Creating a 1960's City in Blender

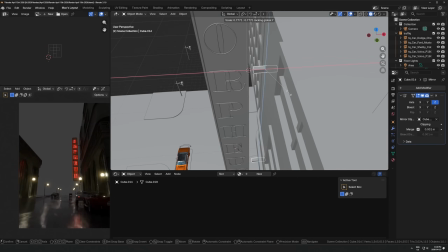[4:08]
And I don't know, for something with the word Orpheum just reminds me of like this kind of era, this kind of time period.
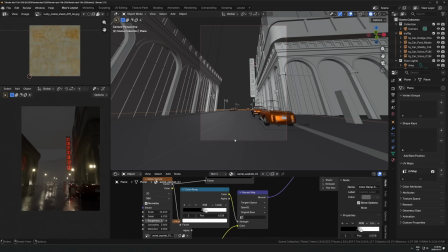[4:14]
So I don't know if that's super fitting, but it felt like it to me at the time. I think it works.
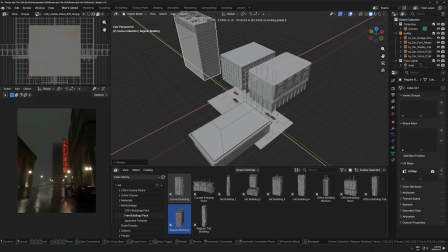[4:19]
And then just getting some basic volume in here. And then I'm bringing in a building from my free buildings pack.
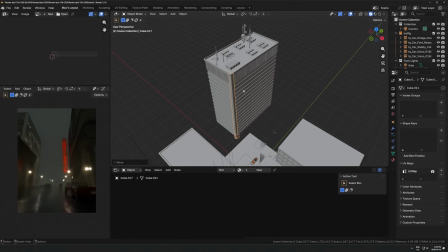[4:25]
I can link that below if you want to download that. Just a free pack. You've probably seen me use it before. This didn't really look too 1960s though.
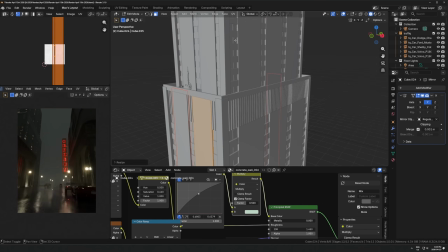[4:32]
So I tried to like put these concrete panes over it to make it feel a little bit more like Art Deco or whatever.
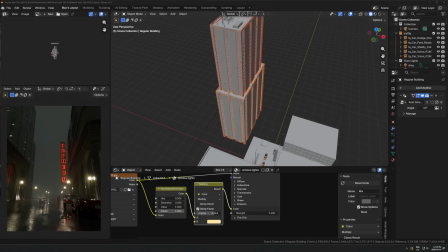[4:39]
That wasn't working too well. Could have been, I think I could use this for like a background thing, but not really for a main building.
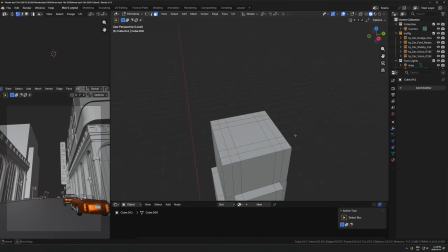[4:45]
So I'm going in and starting a new building here, just keeping it more. I was actually using the Empire State Building as the main reference for this one.
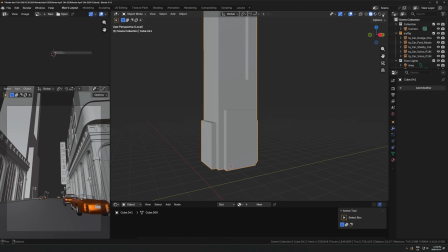[4:54]
Not going for a one-to-one copy of it, but just kind of trying to take some influence from that style.
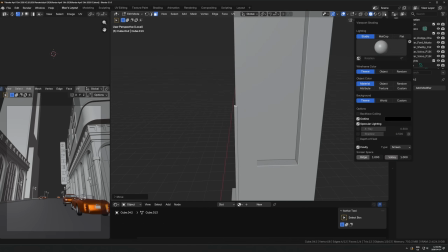[4:59]
So yeah, that's very Art Deco building where it's like, I don't know,
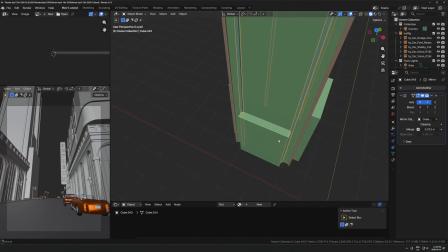[5:03]
like a lot of like straight lines vertically with these like concrete things,
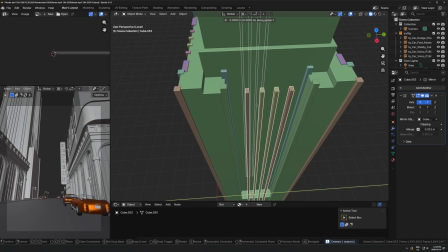[5:09]
and then kind of like interrupted by, again, like concrete like rows around the outside.
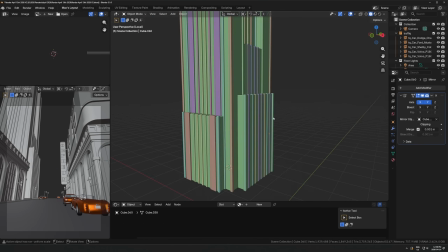[5:15]
Everything's very like squared off, and you can see it's kind of like this interesting stacked design with like different levels kind of extruded upwards.
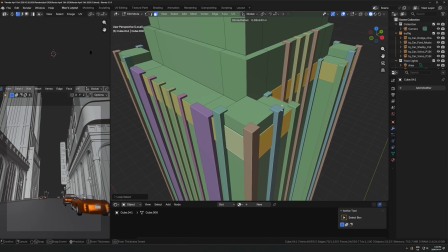[5:24]
So I was trying to go for that kind of look there. And then I spent a while on this one because I knew this was going to be either the main focal point of the image,
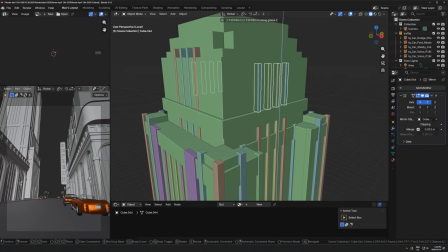[5:33]
or it was going to be heavily reused throughout the scene. And it was actually both of those things, was both the focal point and reused in other buildings in the sides.
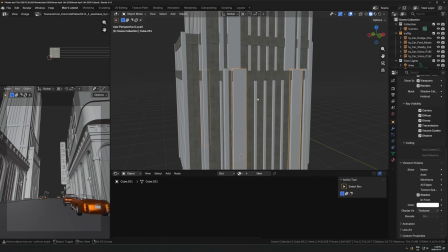[5:41]
So I knew this was going to be an important one. So I just decided, you know what, I'm okay to just spend a bit longer on this one, on the style render even.
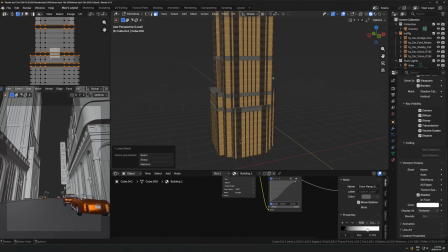[5:50]
And so yeah, just adding loop cuts, selecting all those, insetting all that, trying to get the windows the same size,
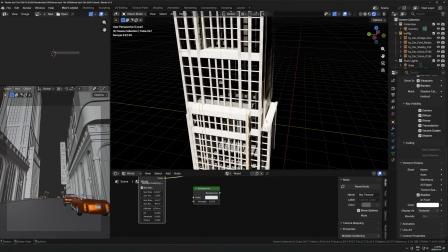[5:56]
glass material on that, which is just my usual metallic shader with the alpha lowered down.
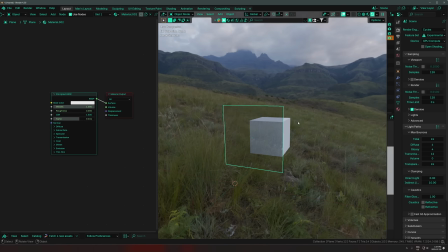[6:03]
And then the reason you do that is so that you can have some transparency, but also reflectivity, so that you can put an emissive material on the inside of that and have it shine through,
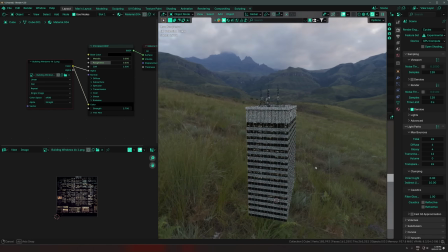[6:11]
and you'll still get reflections from the metallic, but then since the alpha is down, you can see through it and have the emissive lights shining out.
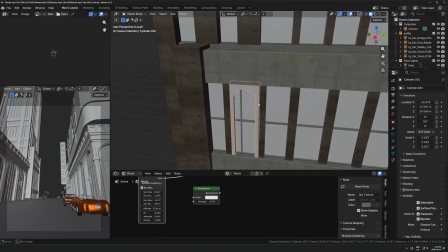[6:19]
So that's my favorite material for that. And then I'm making some arches here on this building. Again, just looking at the Empire State Building for a reference mainly.
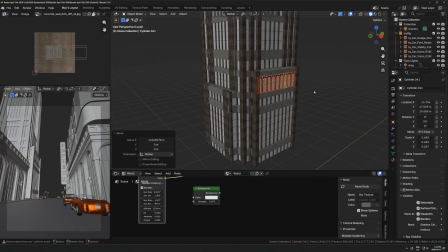[6:27]
And in that building, there's like arches like this on the side,
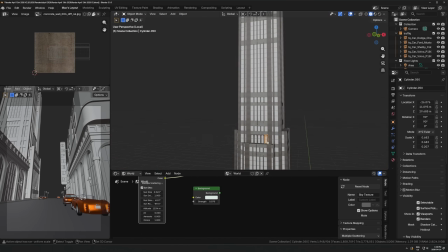[6:32]
and it just all kind of is the same kind of style as the rest of the render that's going on. So you can see me just kind of getting those in there.
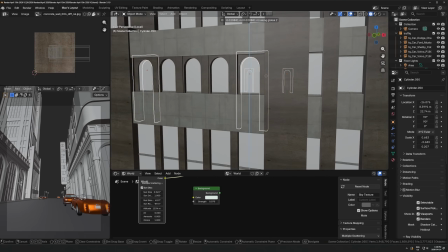[6:38]
You don't really notice them too much, but you can see them in the final render in some spots.
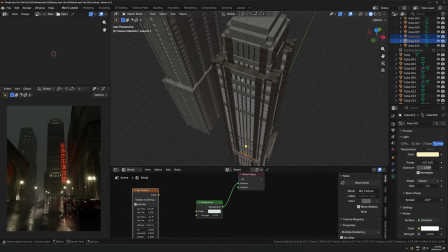[6:43]
So I'm definitely glad I did that. And then I'm trying to do this really heavy upwards lighting in a lot of the scene.
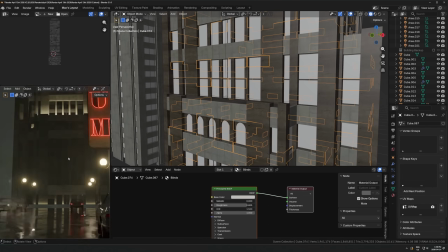[6:50]
So it's just taking area lights, making those a warm tone.
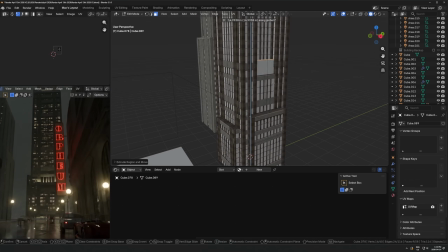[6:54]
But that upwards lighting, I'm really trying to hammer in there with just lots of area lights close to the edges of buildings,
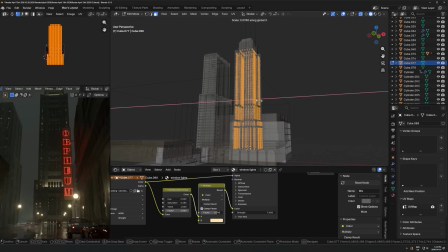[7:00]
just shining straight up to try and get that kind of like, I don't know, Vegas look, or like just kind of that pristine, whatever you call that kind of look,
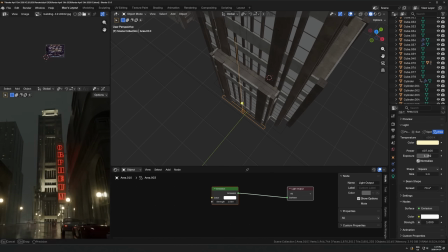[7:08]
where it's like just that really expensive looking lighting where it's just shining straight up the building.
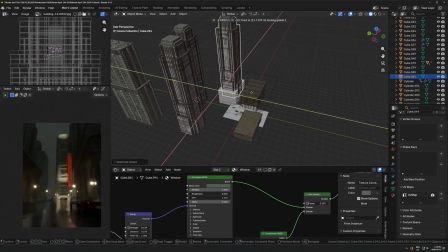[7:14]
I feel like that just worked really well for this kind of render. And then you can see me, I've already duplicated that same building like 5 different times in here.
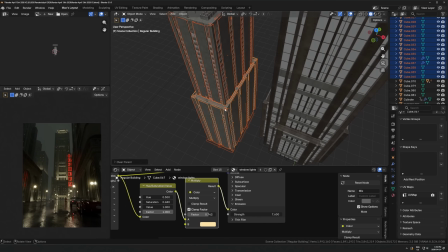[7:20]
It's not super obvious though, like I'm trying to not show the entire thing all at once, or keep it more in the background if it's duplicated, or just show a part of it on the side so it's not super obvious.
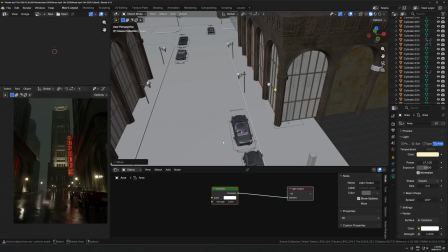[7:30]
You know, I don't want it to look like just the same building repeated throughout the whole city. And I think I did a pretty good job of avoiding that.
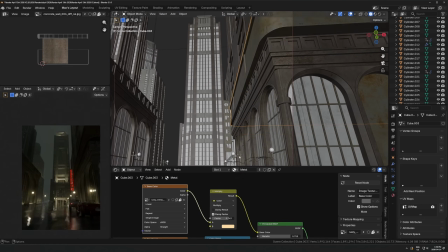[7:36]
You can tell in some spots, but overall it was like not too bad.
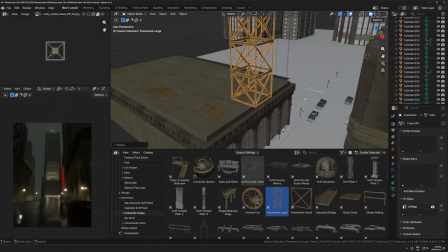[7:41]
And then here you can see me kind of just refining the foreground building. And I'm also getting some like industrial assets in here.
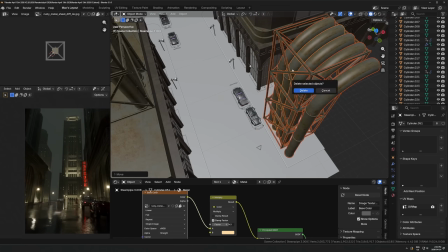[7:47]
Trying to lean a little bit more into that diesel punk kind of vibe, which is more like
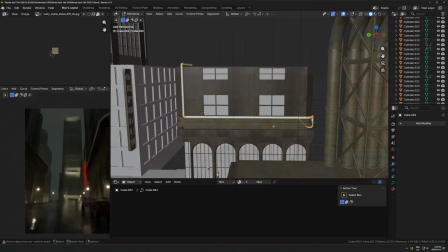[7:54]
1960s kind of style, or even 1920s to 60s, but then also having more like
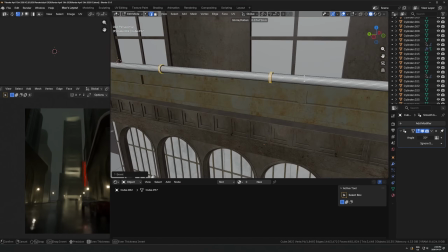[8:00]
industrial kind of frameworks and pipes and bridges and just kind of like
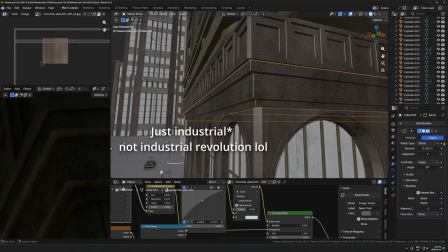[8:05]
industrial revolution type things in there. So I don't know.
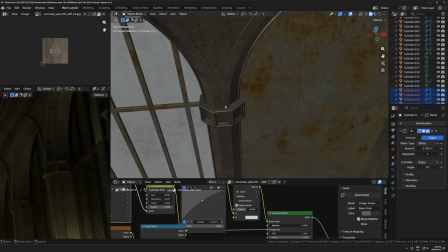[8:09]
I don't know if that's like steampunk or diesel punk or whatever, but that's definitely something I wanted to kind of have a little bit at least in here.
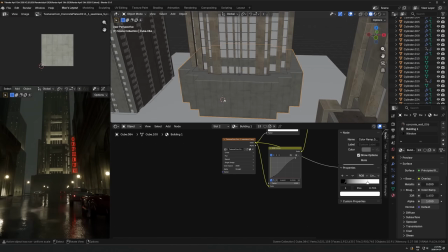[8:16]
A lot of this stuff is just slowly chipping away at small things and refining it over time.
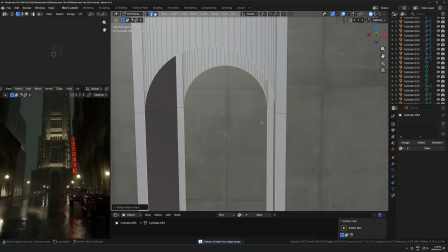[8:21]
And then I don't know what this really was. I think I was taking some inspiration from one of those Parliament buildings in their reference board.
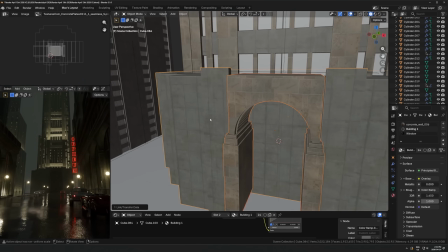[8:27]
So I'm just getting this like big archway in here, doing like the same kind of like stacked style,
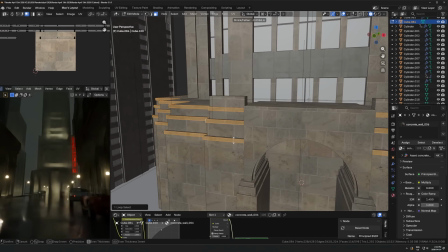[8:33]
and then the same kind of upwards lighting with just area lights shining up that. I feel like that was really cool. So you get this like upwards gradient from light to dark, kind of nice.
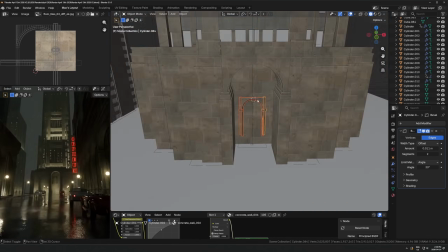[8:41]
Taking a little arch.
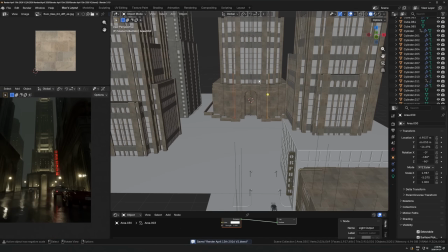[8:43]
Actually, I refined this later at near the end of the render, so I left it pretty empty for most of it, just because I knew it was going to be a pretty small detail.
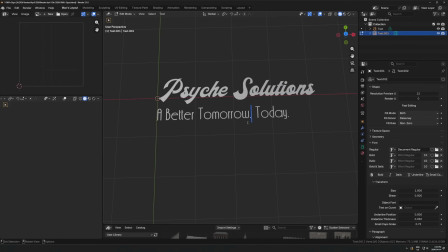[8:51]
And then here I started figuring out what I wanted to do for the neon signs. So I was just trying to use like words that you would find in like 1960s advertisements,
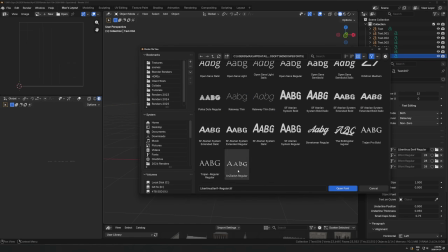[9:01]
trying to use fonts like from that era too, like a lot of Art Deco fonts, or doing some research on like,
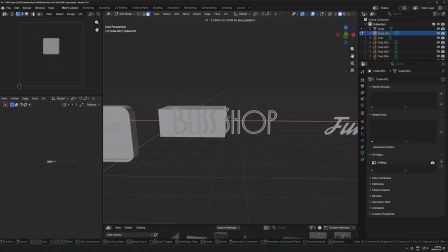[9:08]
you know, what kind of signs and fonts they would use back then, and try to stick with that and keep it authentic.
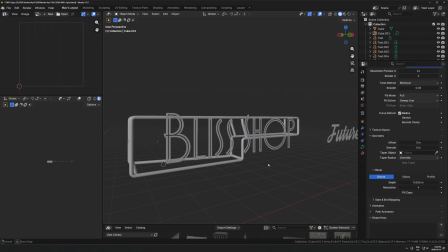[9:12]
And then I used ChatGPT to just like make a list of words that seem like 60s vibe as well,
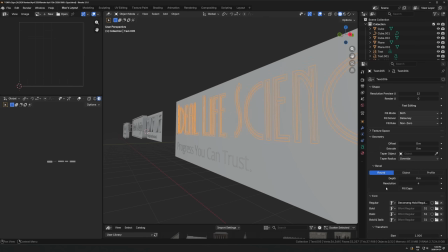[9:18]
and then you can just kind of mix and match them, and you know, came up with some on my own too. And yeah, just made a few neon signs.
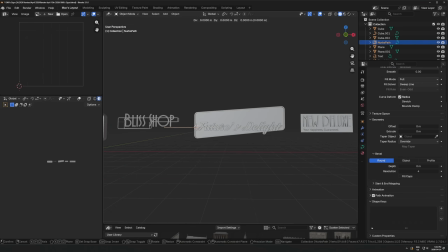[9:24]
This is pretty fun actually. I'd need to save these too and reuse these in future renders.
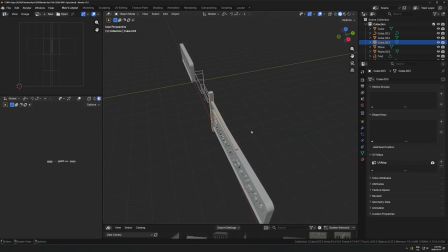[9:28]
But yeah, just getting that, like, you know, just trying to lean into that as much as possible with like really retro signs, like that slanted style,
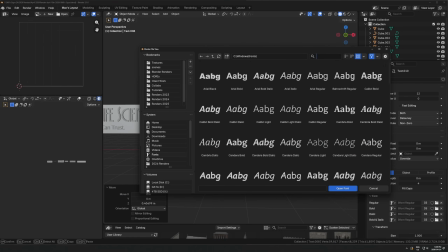[9:36]
you know, kind of like cursive fonts, or really heavy Art Deco fonts,
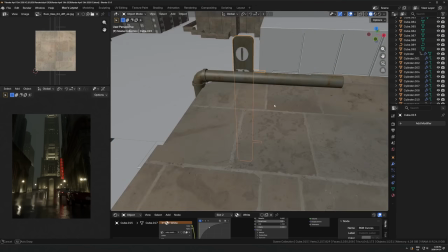[9:41]
or this like polka dot weird font here. What you just saw there was this website I found.
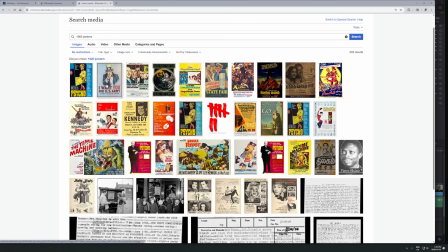[9:46]
I'll put the thing up. I forget what the name is, but I downloaded actually like a bunch of posters from around like, again, 1960s.
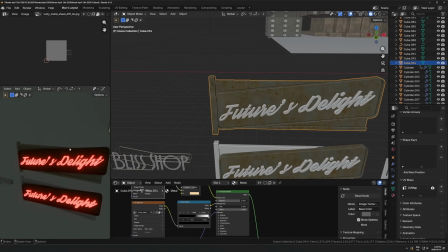[9:54]
Those are real posters, I think, and they're all just CC0 at this point.
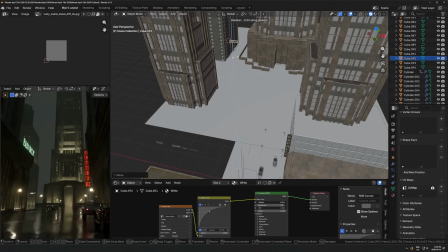[9:59]
So that was actually really helpful to have for this one too. I'll definitely be using those in future renders as well.
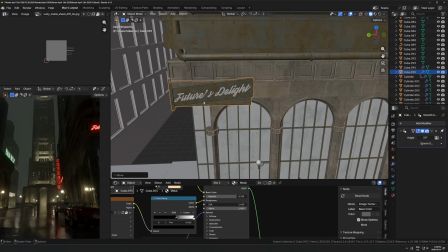[10:05]
So once I had those neon signs, I just kind of started putting them around the scene. I wasn't too worried about the placement yet because I think stuff was going to shuffle around a lot,
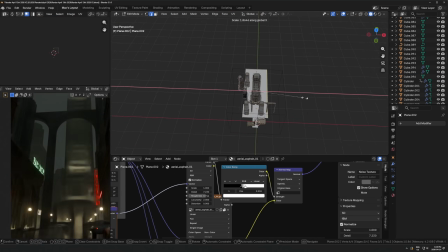[10:14]
the whole layout of the scene. So I was just kind of getting them in there and then figuring it out later.
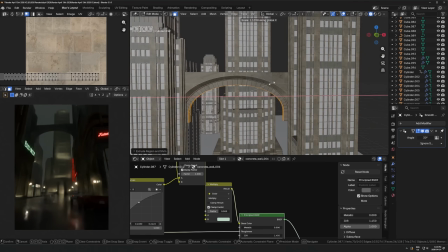[10:19]
You can see I put that arch in the middle there. That I actually really liked, but I ended up just removing the bottom half, but stretching it outwards.
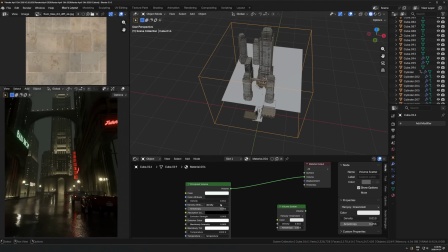[10:25]
And then same trick as the last render where you just take that shape and then throw on the modifiers,
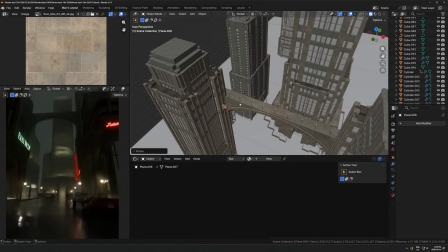[10:31]
the wireframe modifier, followed by the triangulate modifier. I think the order is backwards.
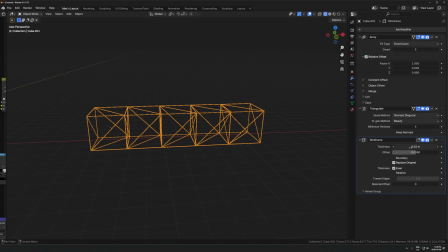[10:36]
So triangulate, then wireframe. And then you just get this kind of scaffolding thing that just follows whatever shape the mesh had before.
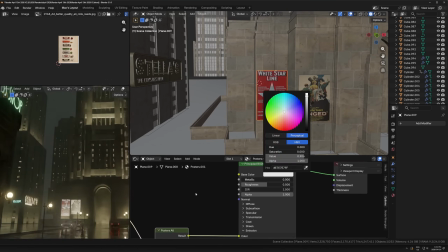[10:42]
And then you can see me importing these posters here. These look very fitting already, just bringing them in.
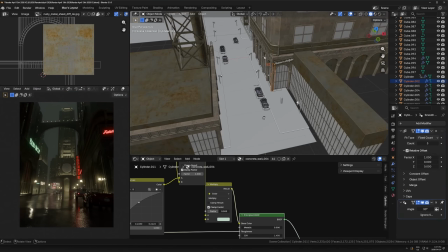[10:48]
And that was really, really nice to have. And then I just put a circle there for a placeholder of the clock that ended up being in the middle there.
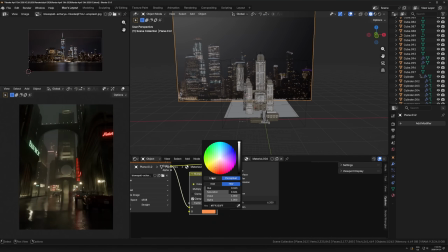[10:55]
Now you can see me bringing in a picture of Hong Kong, which is obviously not very fitting here.
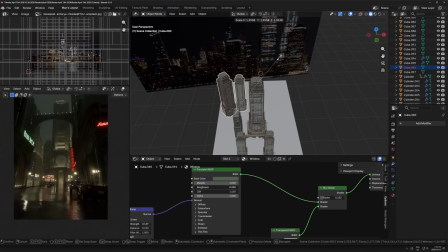[11:00]
But I just wanted some like city lights in the background that were kind of just not obvious what they were.
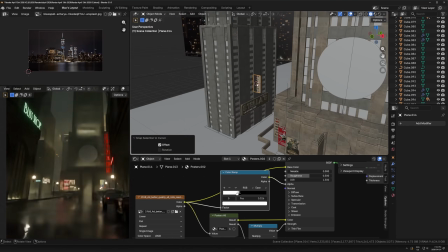[11:06]
So I'm trying to keep that hidden, just show little bits of it here and there, but not like show the whole city and have it obvious like super modern skyscrapers in the back.
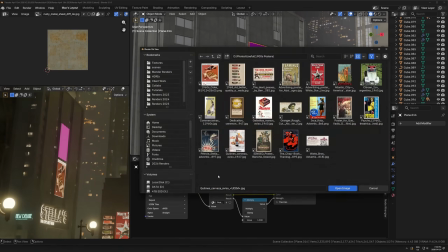[11:14]
But just wanted to fill up empty space with that. And then, yeah, more posters.
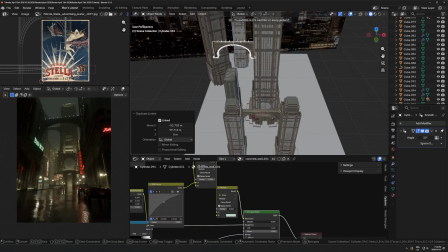[11:18]
You can see these are like very retro looking, which is awesome for this render. And then I'm getting some spotlights in there too.
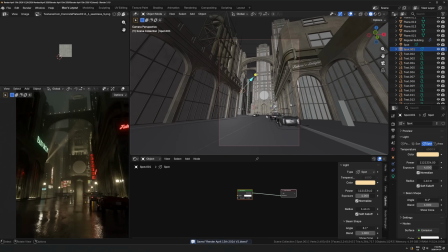[11:25]
That kind of spotlight look there is literally just like a spotlight, really narrow beam size, and then make it really bright.
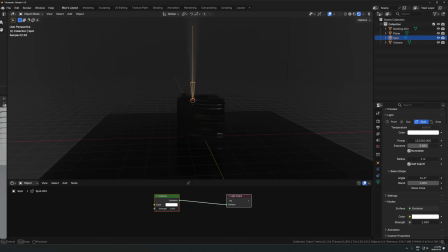[11:32]
And then as long as you have volume in the scene, you'll see that beam kind of just like shining outwards. So that's really nice to have there. Super easy trick, and it works so well. And then here I'm just making a clock in the middle.
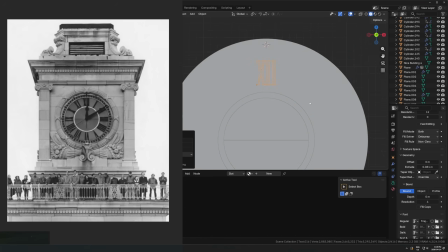[11:44]
I was just using a reference and just copying that. So you just get like a serif font or whatever, kind of stretch it out.
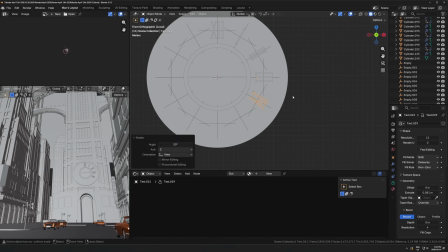[11:51]
I added some empties for markers to get the idea of where to line things up here.
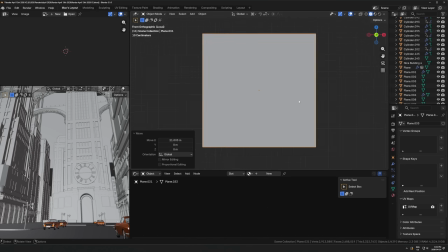[11:56]
And then, yeah, just type in the numbers manually and then made a little thing here, making some basic hands with just subdivision modeling,
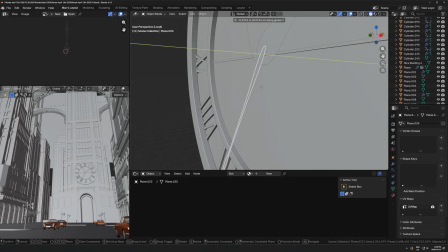[12:05]
just kind of morphing that into place, setting the time, duplicating that for the seconds hand.
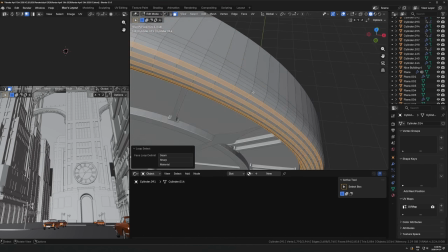[12:10]
And then here I'm doing kind of like this Roman style column or whatever,
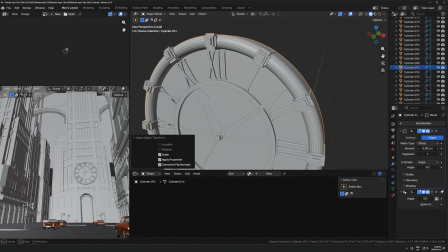[12:14]
where you like just select every other edge loop on that ring and then just Alt S to bring those in.
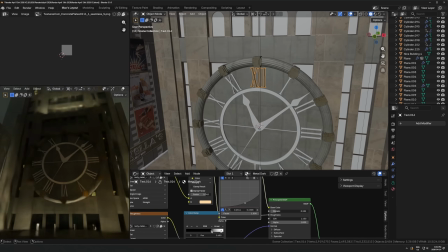[12:19]
So it creates this kind of like alternating wavy look on the outside of that.